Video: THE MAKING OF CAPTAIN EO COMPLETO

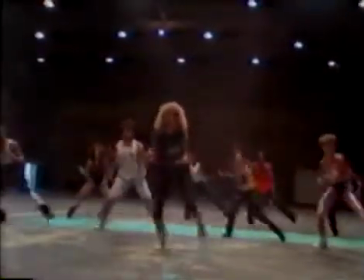(26:41)
Assistant choreographer Helene Phillips was responsible for taking the dancers through the basic routine.
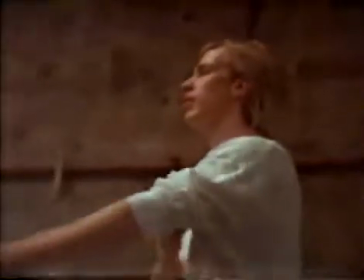(26:48) Stop, 5, 6, push 8. You need to hit here. Don't do it this way.
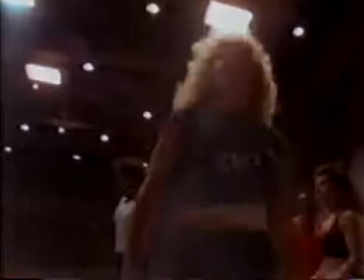(26:52) Make sure it's reaching out that side. 1, 2, 3, and 4, 6, 8,
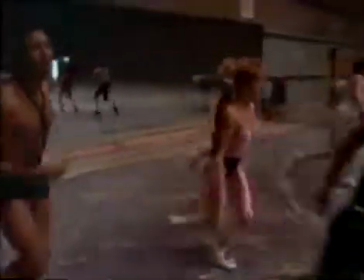(27:01) 8, and 2, and 4, 6, and 2, 3, 4, 5, 6.
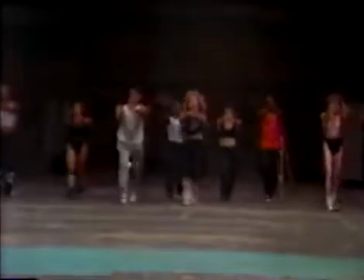(27:08)
In the short time before filming began, Hornaday molded the 36 dancers into a cohesive unit, ready to back up Michael Jackson.
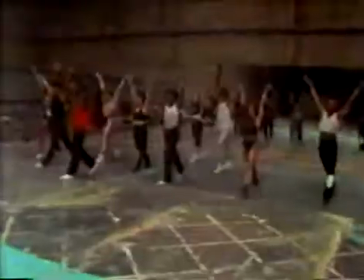Working with Michael has, for me, been a unique experience in that usually a choreographer will
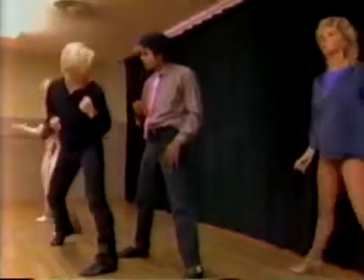(27:30)
devise sequences of dance and then give it to the dancers to do and tell them to perform this,
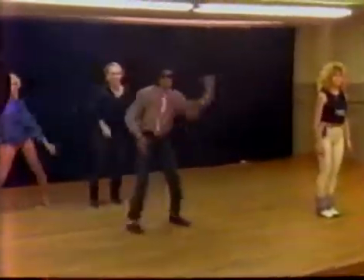(27:36)
where Michael's talent and approach is so unique that you're limiting yourself by just giving him what you do.
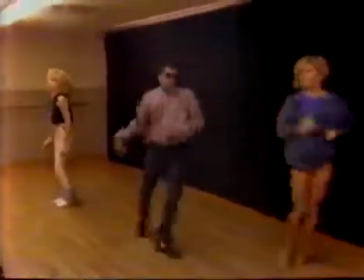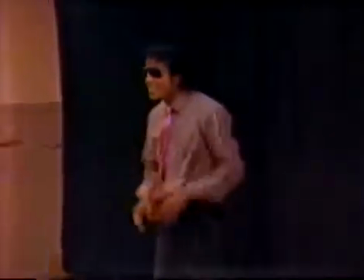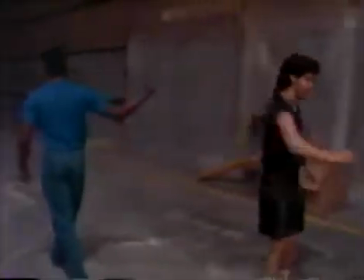(27:59)
Once Hornaday got the feeling for what Michael wanted to do, he began working with different groups of dancers who were to perform key sequences.
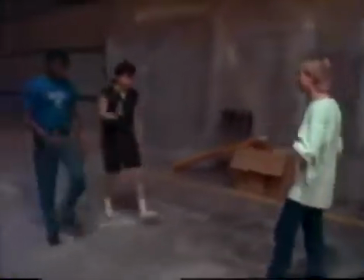(28:07)
Here we can see how the mechanical movements of breakdancing were adopted for the transformed niche warriors.
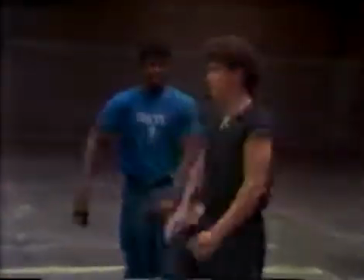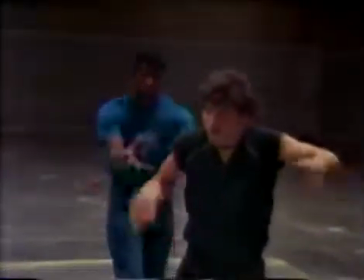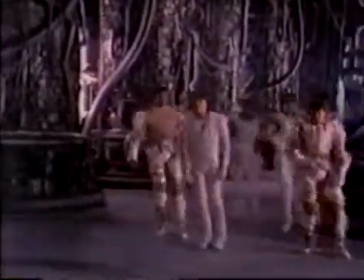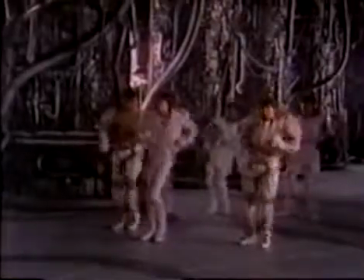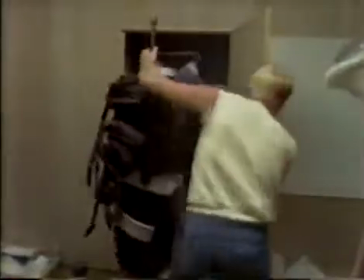(28:47)
In another studio,
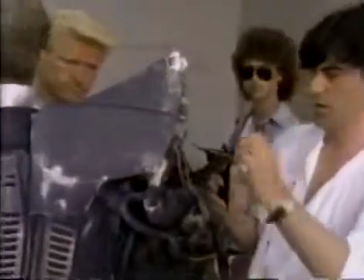(28:48)
Tony Award-winning set and costume designer John Napier is doing his best to create costumes that reflect the evil nature of the Dark Planet,
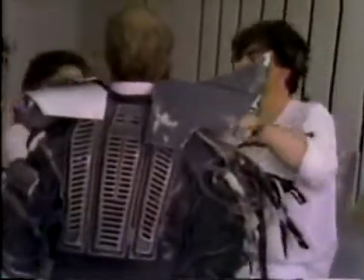(28:57)
but which also allow for the flexibility of movement necessary for the complex dance routines.
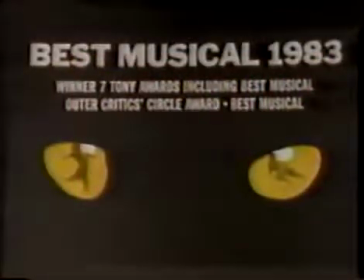(29:05)
John Napier is best known for his work on several major theatrical productions.
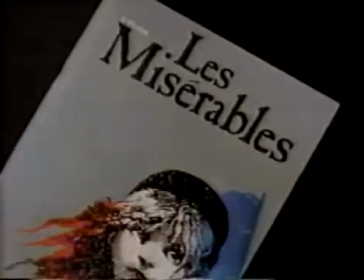(29:10)
Designing the costumes for the dancers in the 3D film, however, presented him with a different kind of challenge. What I'm doing with the costumes is, is trying to make people able to move in those scenes.
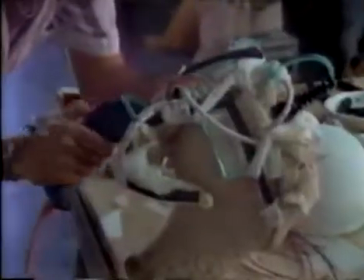(29:25)
They won't fall apart. In these kind of robotic characters, I'm just putting a lot of detail in because that'll work very well in 3D.
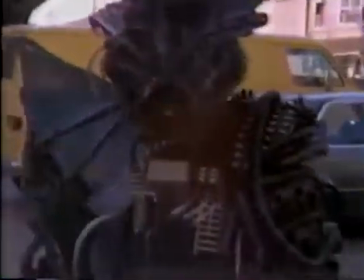(29:32)
And they have long, snake-like arms that are in fact whips.
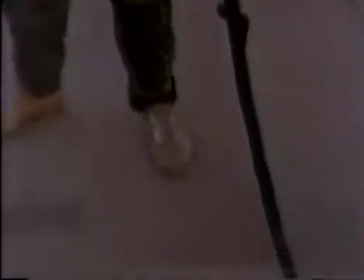(29:37)
If you actually throw that whip out towards the audience, it's quite alarming.
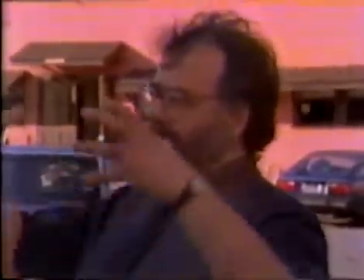(29:41) The height of the dances were based on that.
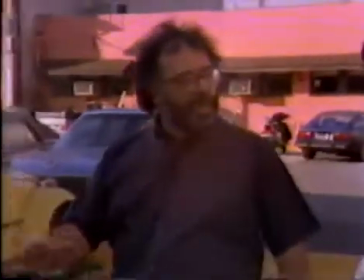(29:47) Music makes it scary.
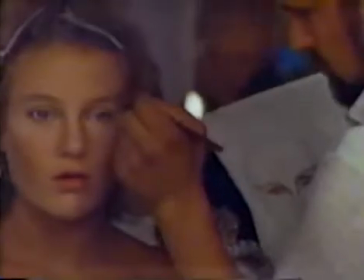(29:53)
Makeup for the 36 dancers was all that remained to be done before Coppola filmed the climactic dance sequence, the heart of the EO movie.
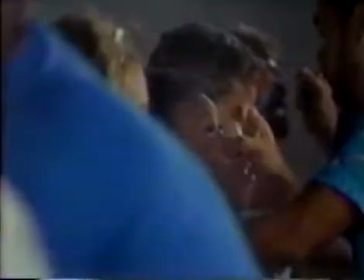(30:01)
Weeks of planning and rehearsal would culminate in this important dance number featuring Michael Jackson and all the dancers.
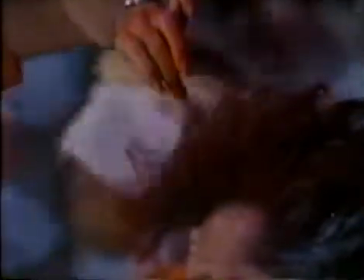(30:08)
Now, only a few minutes remain before the dancers are called onto the set.
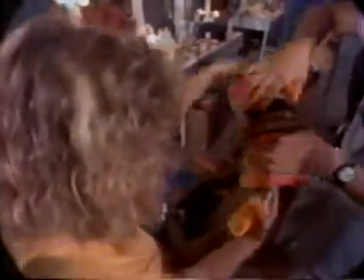(30:16) There you go.
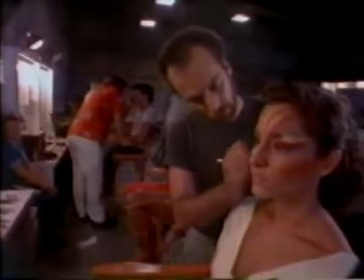(30:22)
And with all this pressure and the show about to go on, what do these dancers think about?
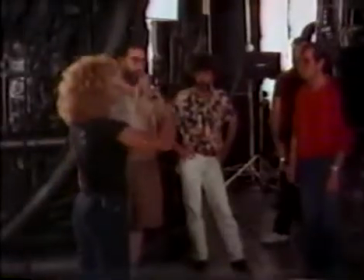(30:27) Dinner.
Now, when they're coming at them this way before the Adjustments are feverishly made until the very last minute.
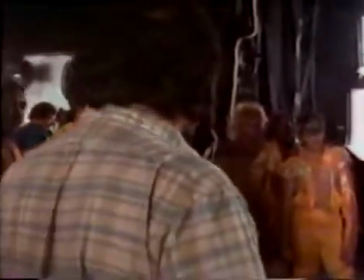(30:36) It's never really finished. You just run out of time. Yeah. Here we go.